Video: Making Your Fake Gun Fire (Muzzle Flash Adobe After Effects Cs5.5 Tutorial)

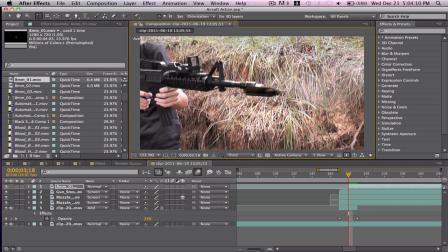Now hit W, rotate it until it's aligned with the gun, or parallel if you prefer to say that. It doesn't really matter. Now we'll scale it down, hit V, and drag it right over there.
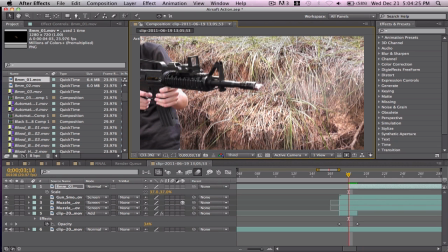That looks quite good. Now, when the thing ejects, you're going to want to move it in time. So don't move. Shells eject. So we'll keyframe the position where it is.
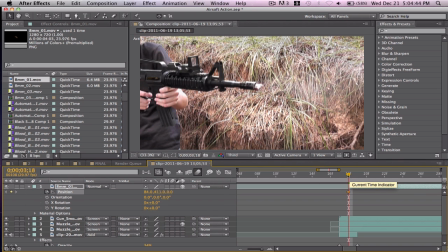You only want two keyframes. It's very important. It's much easier to edit. Go like three or four, and then we'll bring out the Z a lot. we'll bring up the z, oh wrong way, let's
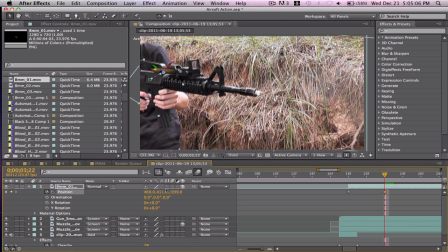bring up the z a lot, um, ooh that looks good, and make it off the frame, because if it wasn't off the frame then you'd have to delete it the next frame,
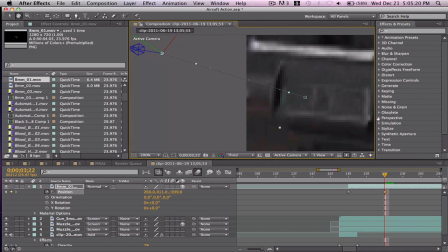and then that last frame would not be motion blurred, because we're about to motion blur, you can take that little circle thing,
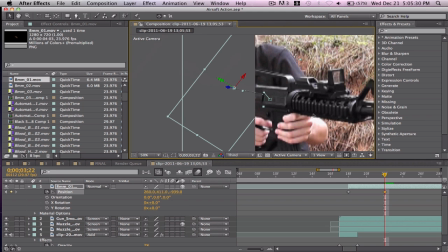drag it up, that's optional especially on this shot you can't really see show much boom it's very simple might not want so much it's a little extreme okay well
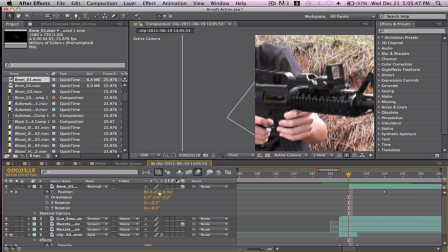looks pretty good okay so I'm gonna bring it down in Z so it looks like it changes a little more. It shoots more forward. It fits better. It looks kind of extreme.
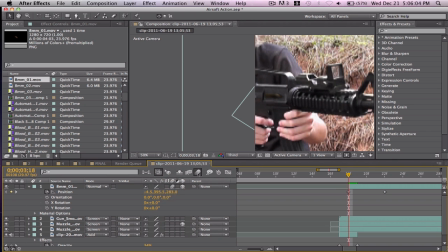Think about it this way. You want it to look like the bullet is actually the size it is. Okay, now we'll hit the motion blur thing to enable motion blur, and then we'll hit the motion blur for the layer. If that isn't showed up, hit toggle switches in Moj. I have both of them on, so yeah,
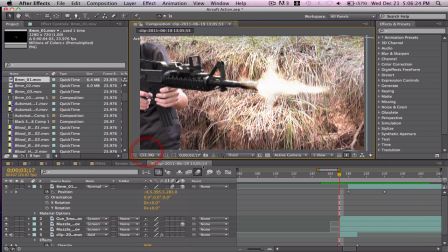I can't really see it. it's a little slow okay looks pretty good
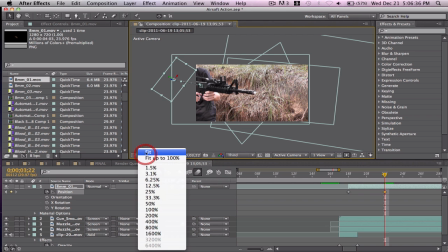yeah see it's a little slow so you can just drag it out or you can drag the keyframe closer to the other one that
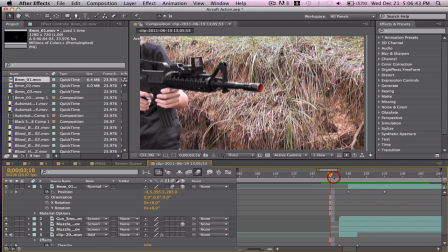looks good good enough good enough
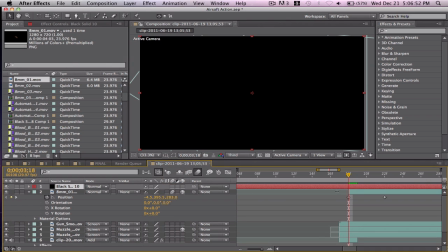good enough okay now we're going to create a new black solid make sure it's black very important it's not black not a good
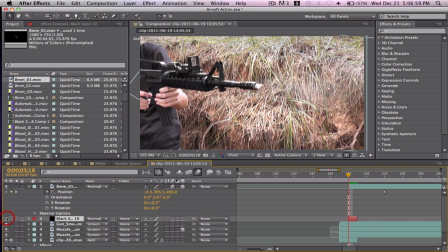thing okay make it one frame long one frame long only one get the mask tool
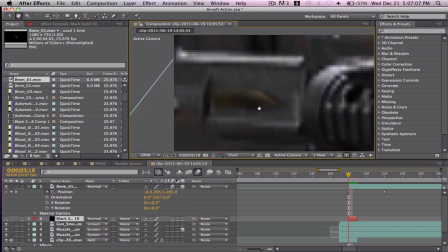and you see where it ejects from you want to look like that place is open so we'll mask that out make it look darker so it looks like it's open as you can see looks like it's open we'll feather like one or two yeah more like 16.
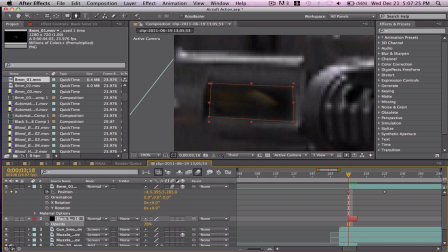see it turned down the opacity a little so it doesn't look too extreme it's very
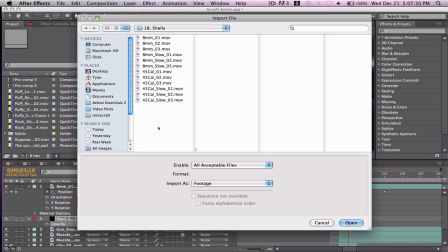subtle you don't really see this now we're gonna go to
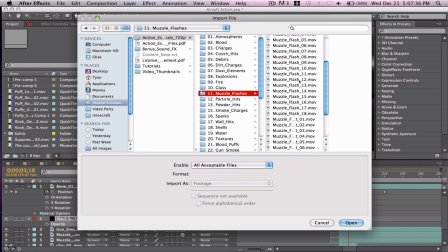muzzle flashes if you have action essentials yes suppressed muzzle yep
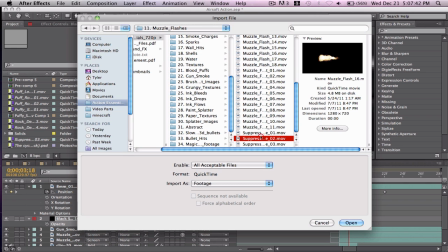and once you are in the suppress this where they okay there's press it's fine one that's
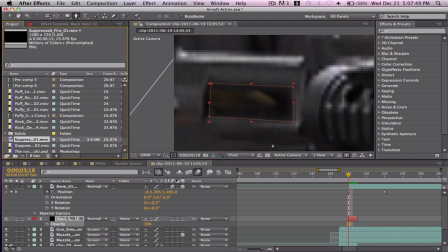very subtle looks for like a spark you could also use like couch hits someone sparks you can use sparks wow sparks for sparks
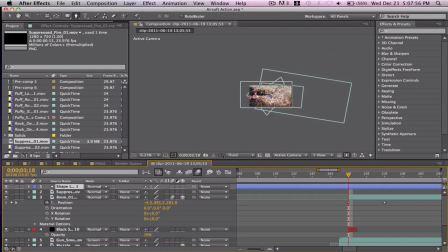Yup, drag it in, oh,
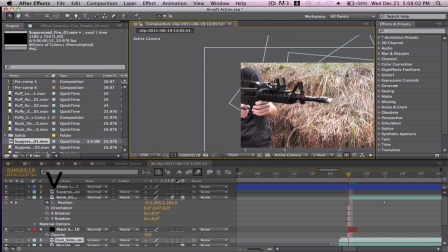whoops, made a shape layer, smooth that over,
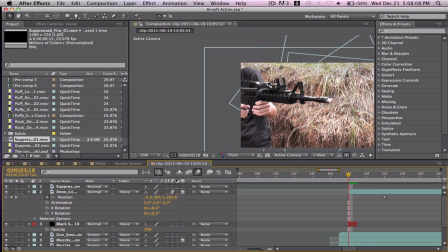bring it to the point in time first so we can see it, yeah,
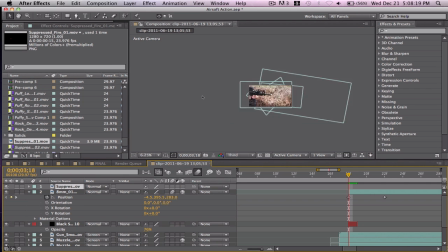point in time, boom, hit the beginning bracket, it.
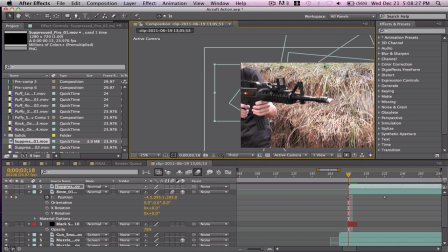Drag it in place. It's backwards. Hit W. Rotate it.
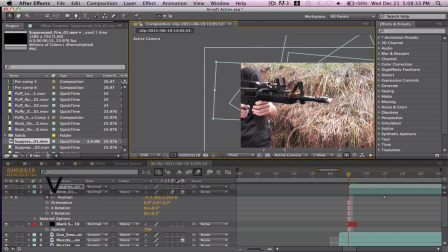Around you could say flip horizontal. Rotating. I'm just more used to it.
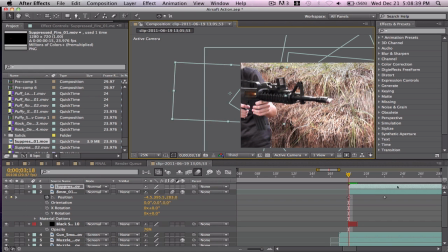Make it look like there's a spark when the shell ejects. you want it all sparky and spark. That looks good. Yeah, pretty good.
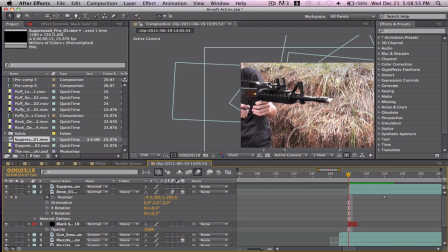Turn up the opacity of that black because you don't see it as much behind this. Let's make this one frame long. Hit option or alt, beginning bracket and end bracket on the same frame.
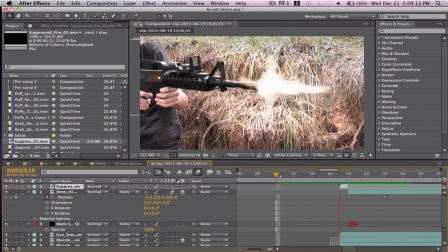You can You can see a little black splash. Let's put the black after so you can see it better.
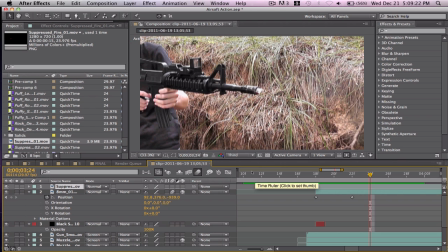That looks good. Let's play it one more time. Frame by frame looks good.
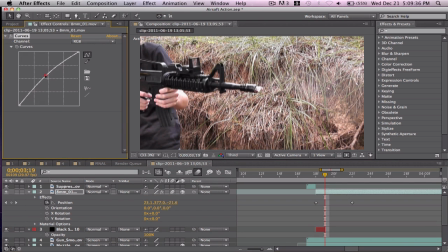Now our effect curves, or color correction curves, bring up the RGB so we can see the shell better. It's very important to see the shell because it just gives it a better feel if you can actually see the effects you're doing and they fit well with the scene
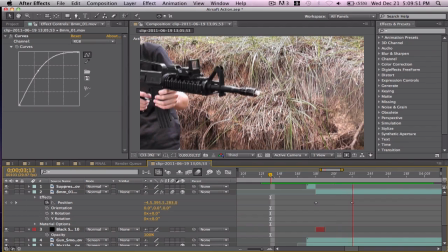color it's a pretty bright scene so we're going to want some good color correction to play it again just to look at it
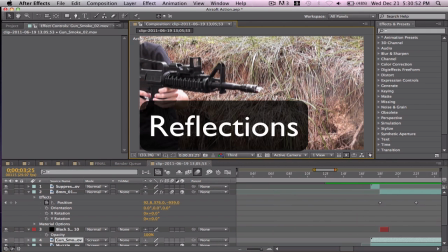get that right i think it's good load it a little more now let's do reflections these are not that big
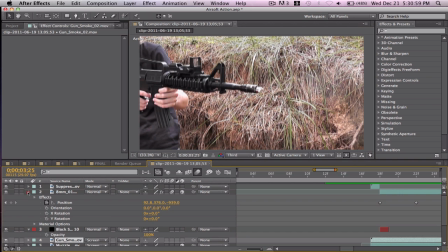of a deal they're good to do when there's like you're wearing sunglasses or there's like cars around,
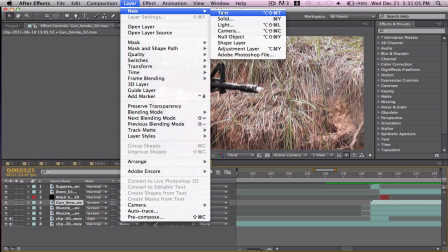so I'm going to do it very simple. Create a new solid, make it black.
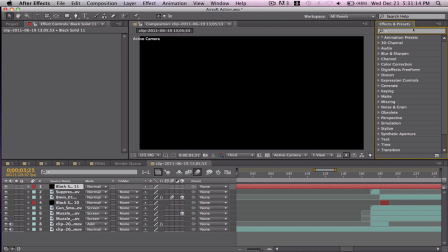Yep. In fact, um, I'm going to type in flare, and you could use optical flares,
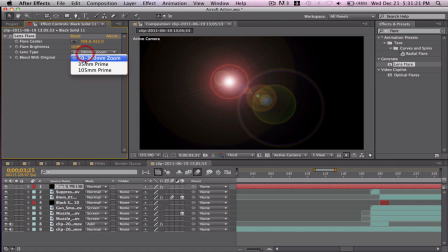but since not everybody has that, that's another thing by Video Copilot, just using a normal lens flare. um yeah not that bright have it very subtle
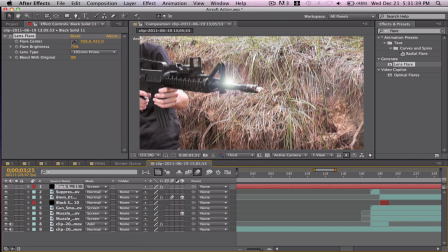okay screen it now we're gonna want to hit the center and move it there you can also just drag it over bring it way down until it looks like it's just glowing that's the whole point make it look like there's a glow like it's just like the flash we'll add the glow later
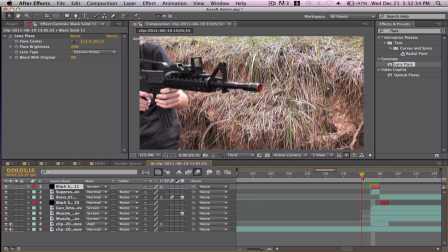Now, shorten it to one frame, ALT, beginning bracket, end bracket, simple,
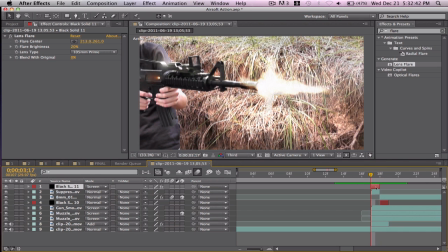looks pretty good. Now hit command D or control D, bring the lens flare over there, now control D again, and bring another lens flare there to all the places that it looks like might reflect.
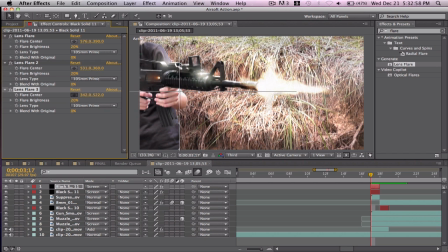I'm doing one on my arm looks kind of bright yeah looks good it's very subtle
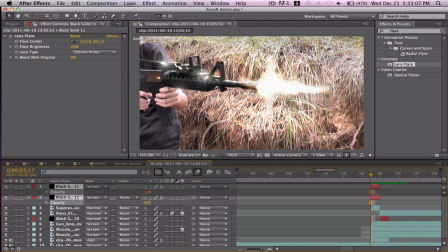but it adds a good touch it makes it look like it's affecting more with the environment and not just being added through
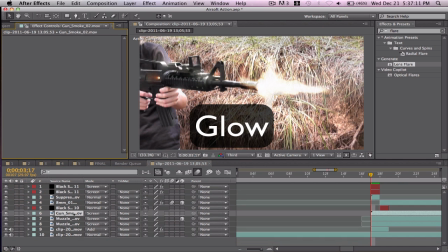VFX so not all required just makes gives a little good touch now for glow select the two muzzle flashes we'll do one at a time actually. Effect, Stylize, Glow.
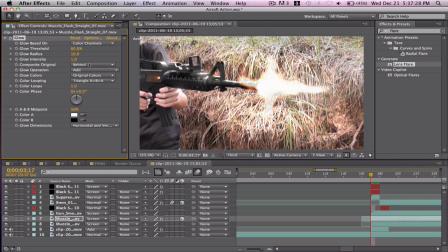Now go to behind and change it on top because we want the original. We want a good image of the muzzle flash because that's important. Now crank up. Yeah, that's good. Crank up the radius a bunch.